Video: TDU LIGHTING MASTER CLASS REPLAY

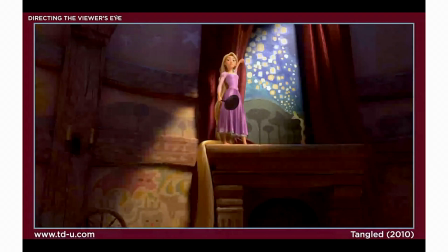The artists have put in this slash of light through the scene and allowed that to really help the audience focus on the background, to really focus on this area of light. Same thing here in Monsters, Inc.
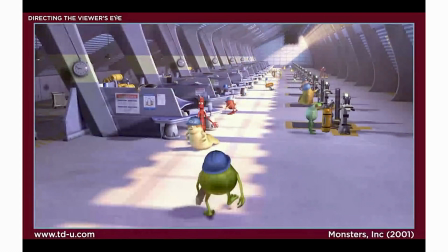We've got this area of light. This one's actually leading a path. So Mike Wazowski's walking through the factory, and this light is now leading a path for him to follow as you go back. And as the viewer's eye, you can follow that light path back. So how do you direct the viewer's eye?
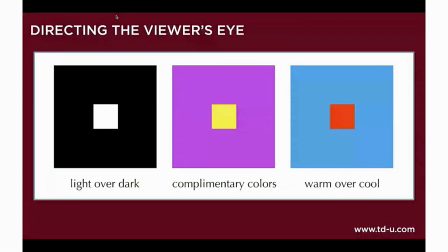It can be done in several different ways. The most common are these guys. There's light over dark or dark over light. You're setting, and this is contrast. So your eye is naturally drawn to the most contrasty part of the image. You can use complementary colors. You can layer yellows over blues.
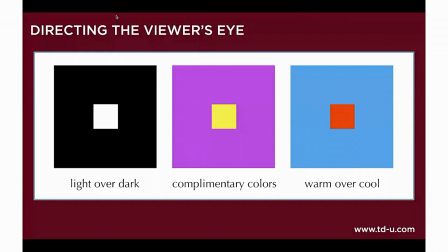You can layer color complements to get things to pop out. Same things with warm tones over cool tones, which is similar to complementary colors. But the idea is you want to create distinction and contrast between the foreground elements and the background elements that can really help them visually separate from the screen.
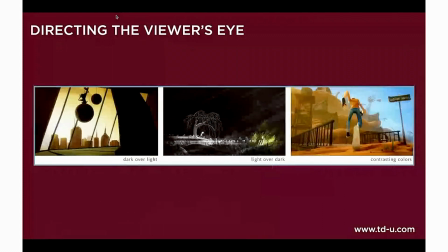Here's 3 examples from some animated shorts. We've got dark over light on the screen left side. We've got the dark characters popping off over the sunset. In the middle, we've got light over dark. We've got a very, very dark background and very light objects popping forward. That's a really good example of, lots of times you'll have the center of interest actually be very small on the screen.
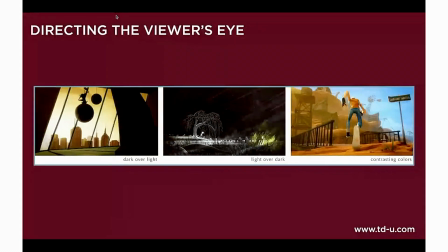So these are very important to get off those. On the right-hand side, it's one of my favorite color contrasts because we've got his blue pants popping off over the warm background and his orange jacket popping off over the cool sky.
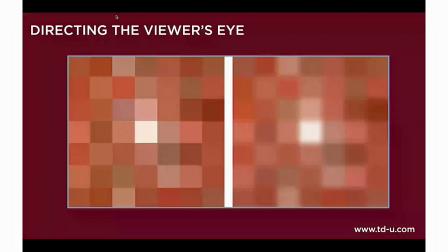A little trick that you can do if you're wondering if you're successfully directing the viewer's eye is you can either squint at your image with your eyes or you can blur the image. This is something that I used to do when studying photography, and it was a very common technique when you're analyzing your images.
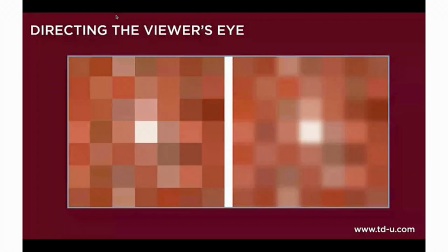You just kind of squint to your image and you get a good understanding of what's going on.
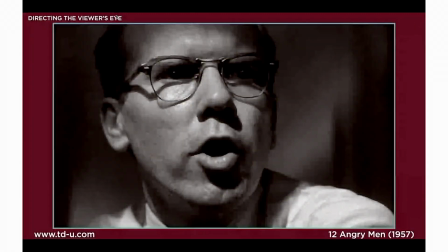One of my favorite examples of directing the viewer's eye comes from 12 Angry Men. This is, if you ever watch this movie, this is a film that's set entirely in one place in this juror's room. And it's just a bunch of monologues going around the table. All these guys talking and delivering these great speeches.
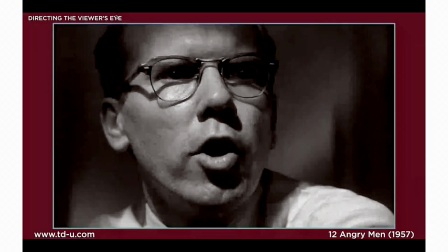But the lighting is just superb because not only are they directing the light on the viewer's face,
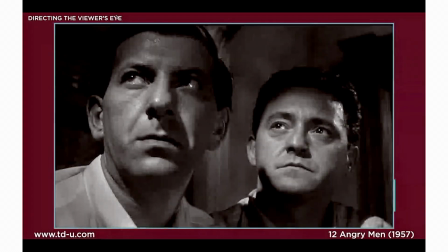but in many cases, they're actually directing the light to the viewer's eyes. You can see the shadow on their foreheads and down below their chin.
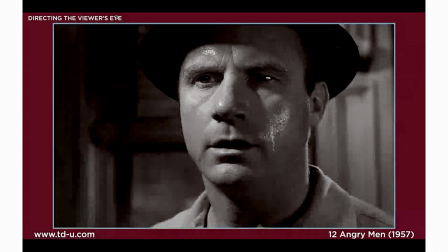Like it's just really directing the attention on their eyes. For this guy, he's got a hat on, so naturally it creates the shadow.
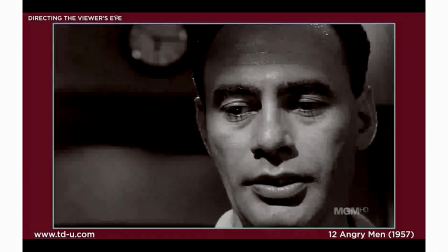But this guy, like, look at it. There's a barn door. There's something artificial that they're using to shadow to really, really create focus on his face. And again, light values over the dark backgrounds.
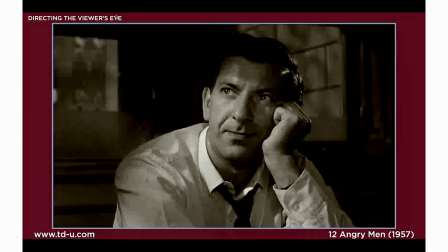Just an absolutely, I mean, this is a great movie, but a great example in some really, really wonderful lighting as well.
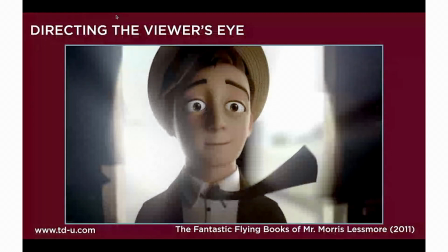And you can see it here in the Fantastic Flying Books of Mr. Morris Lesmer. You can see that we've got this very bright, bright background. You've got the character standing in front of it. You want that character's darker values to really pop forward, to really read off of that background.
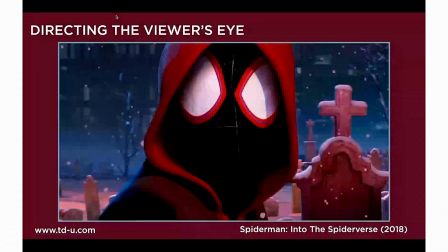In Spider-Man Into the Spider-Verse, you'll see lots of reds popping off over cool backgrounds, lots of warmth over cool in order to get that to work out. And same thing here in My Neighbor Totoro.
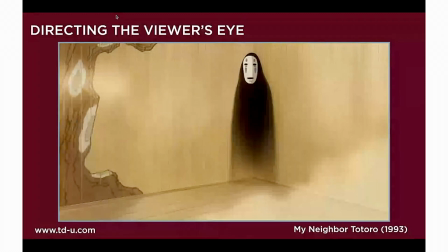You can see, again, a little bit of darkness over light.
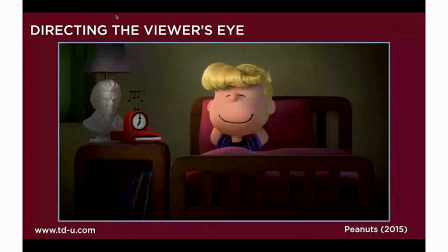In Peanuts, we have this example of warmth over kind of a cool green background in these walls. I know that when we were testing this movie, we did a lot of research, or we did a lot of testing on the colors of the kids' paint rooms,
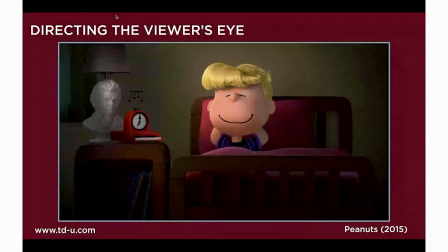the paint in the kids' rooms as we were going through it to make sure that their warm tone skins could pop off from the
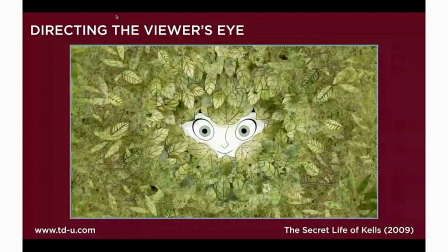background. This is one of my favorite ones of all time too. By the way, I'm going to mention a lot of favorites as I go through this. This is from The Secret Life of Kells. This is a little bit different. This is using complexity. So there's complex shapes in these leaves surrounding the eyes of the character, very sharp edges, very like lots of little details.
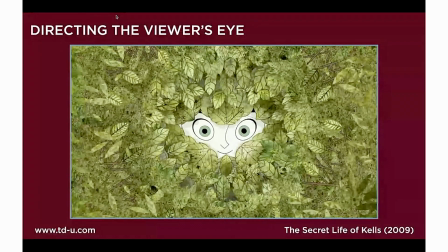But the eyes of the character are just simple shapes. The nose, a very simple shape. The mouth, just an arc.
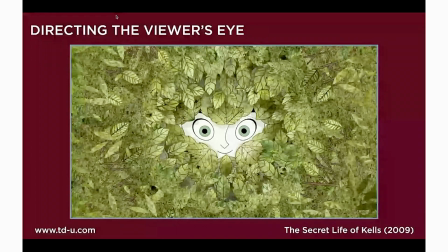Those simple shapes are able to read off of this very complex surrounding and really focus our eye there in the middle.
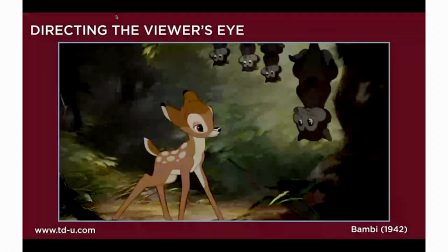I'm going to say favorite again. One of my favorite all-time movies. This is Bambi. Obviously, there's Bambi's warm tones popping off from the green background. But look at the background. Whenever you're watching this movie, you're like, oh, they're in the forest. They're in the forest.
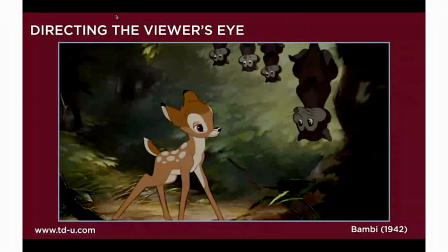Your brain's just, they're in the forest. But look at the background. It's so abstract. It's just very simple shapes. It's very like simple abstractions back there. So those simple shapes are able to fall back into the background. That painting is able to recede into the background while the characters with more detail can pop forward.
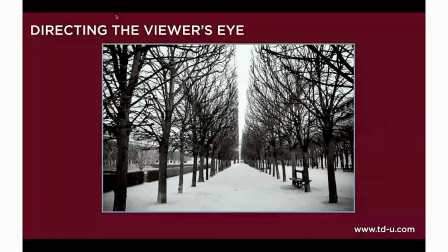Here's a photograph from Jasmine. This is, again, just a great example of leading lines. You can use light and the geometry in the scene to really focus the viewer's eye back towards the back of the frame or towards the area of focus that you want to focus in on.
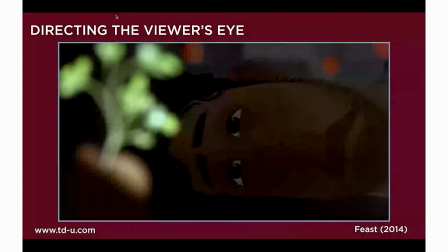Depth of field is another great example that we'll talk about. So we've got depth of field demonstrating the character. This is the same shot. This is focusing on the character, and you got the reflection of this parsley in his eye.
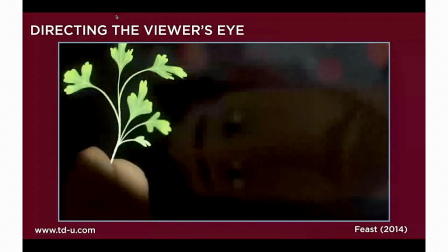You can see this depth of field shift can be used to really direct the viewer's eye.
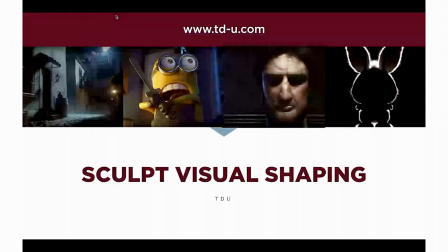Sculpting visual shaping. So this one I always like to talk about. So this is true of any 2D medium, be it painting, photography, whatever, or film in our case. Sculpting visual shaping means that we are basically working in we're basically doing an illusion, right?
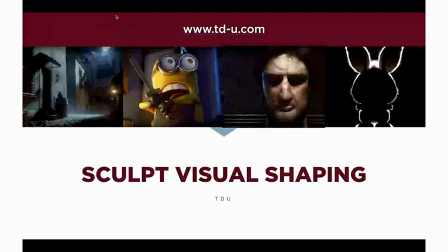We're projecting something on a 2D surface and we're trying to project 3D space. We're trying to communicate 3D space to our audience in a 2D medium.
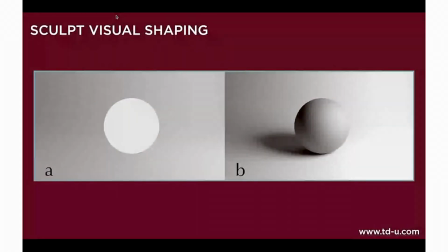So look at these two images. They're actually the exact same model. They're both a sphere on a plane. The one on the left, no shaping, no shadows, no light to dark, no understanding of the volume of the object, no understanding of the shadow connection between the point, no idea of what's on what,
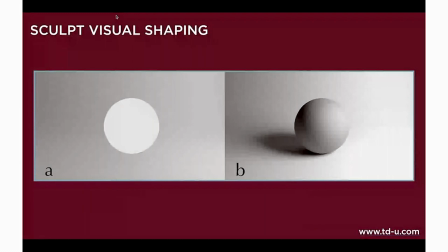where they exist visually in space. The image on the right, lots of light and dark shifting values. You understand that it's a sphere now sitting on a plane. It's not just a circle. It's got some dimension. It's got some depth to it.
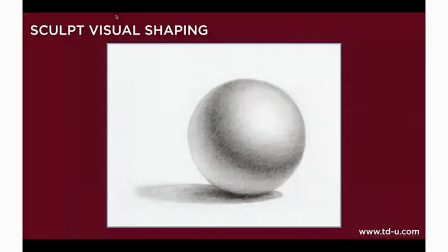And again, something totally true of drawing. If you've ever taken a sketch class, it's a very similar thing. You want to communicate this volume and this shape to our audience.
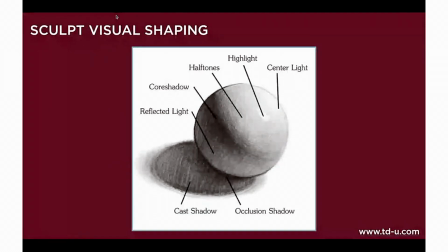And that's done through, again, creating a gradation from very brights to very darks. So you want to start off with your center light on the screen right side here. And then we want to fade into our halftones. And then this core shadow is actually the darkest part of when we're lighting something.
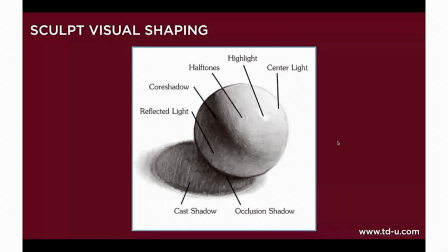Because what happens is down here, we're starting to get light reflecting off the ground and filling in this area. So this is the darkest. This gets some bright areas. Then we get an occluded shadow as they contact together. And then we've got the cast shadow on the ground. Additionally, we've got the specular highlight. This is actually the reflection of the light source.
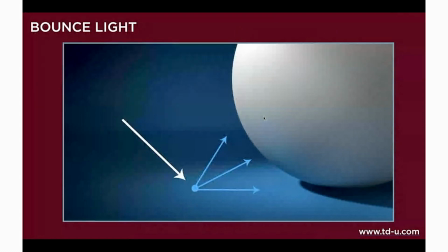So you can see here in computer graphics and in the real world, when light hits a surface, it hits that surface and then bounces not only light onto the object, it bounces the surrounding color onto the object.
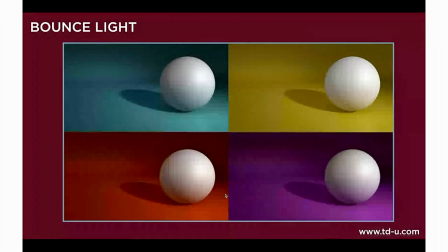So depending on if you have a blue, a yellow, a red, a magenta, whatever, those lights will bounce up underneath these objects. So you want to make sure to account for that when you're lighting and to create that visual shaping.
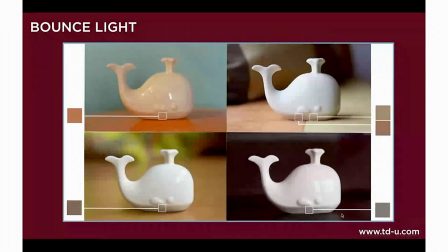Because again, this happens in reality. This is just a salt shaker that Jasmine took around and photographed and demonstrated how this same object on different surfaces will reflect and bounce different light. And here's just another example of that.
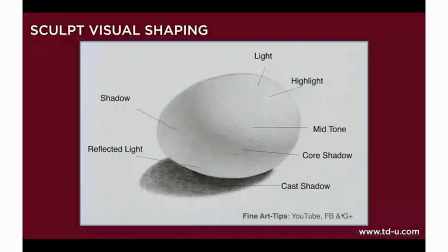Just another example of going from light to dark with some highlights, core shadows, and the reflected light underneath.
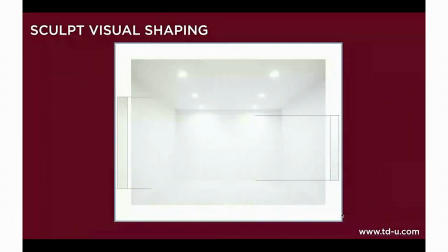So when you're sculpting visual light, it's not only about round objects. If you look around the room that you're in right now, look at any flat surface. I guarantee you there's going to be value differences between light and dark. You may think that the ceiling above you is white, but if you look at it, there's actually variation in tones.
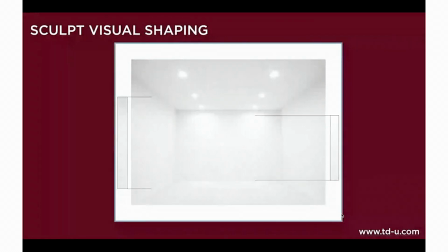Like I'm looking up at my ceiling now, I've got a tungsten light, so there's orange tones, versus as you get closer to the window, it's much bluer.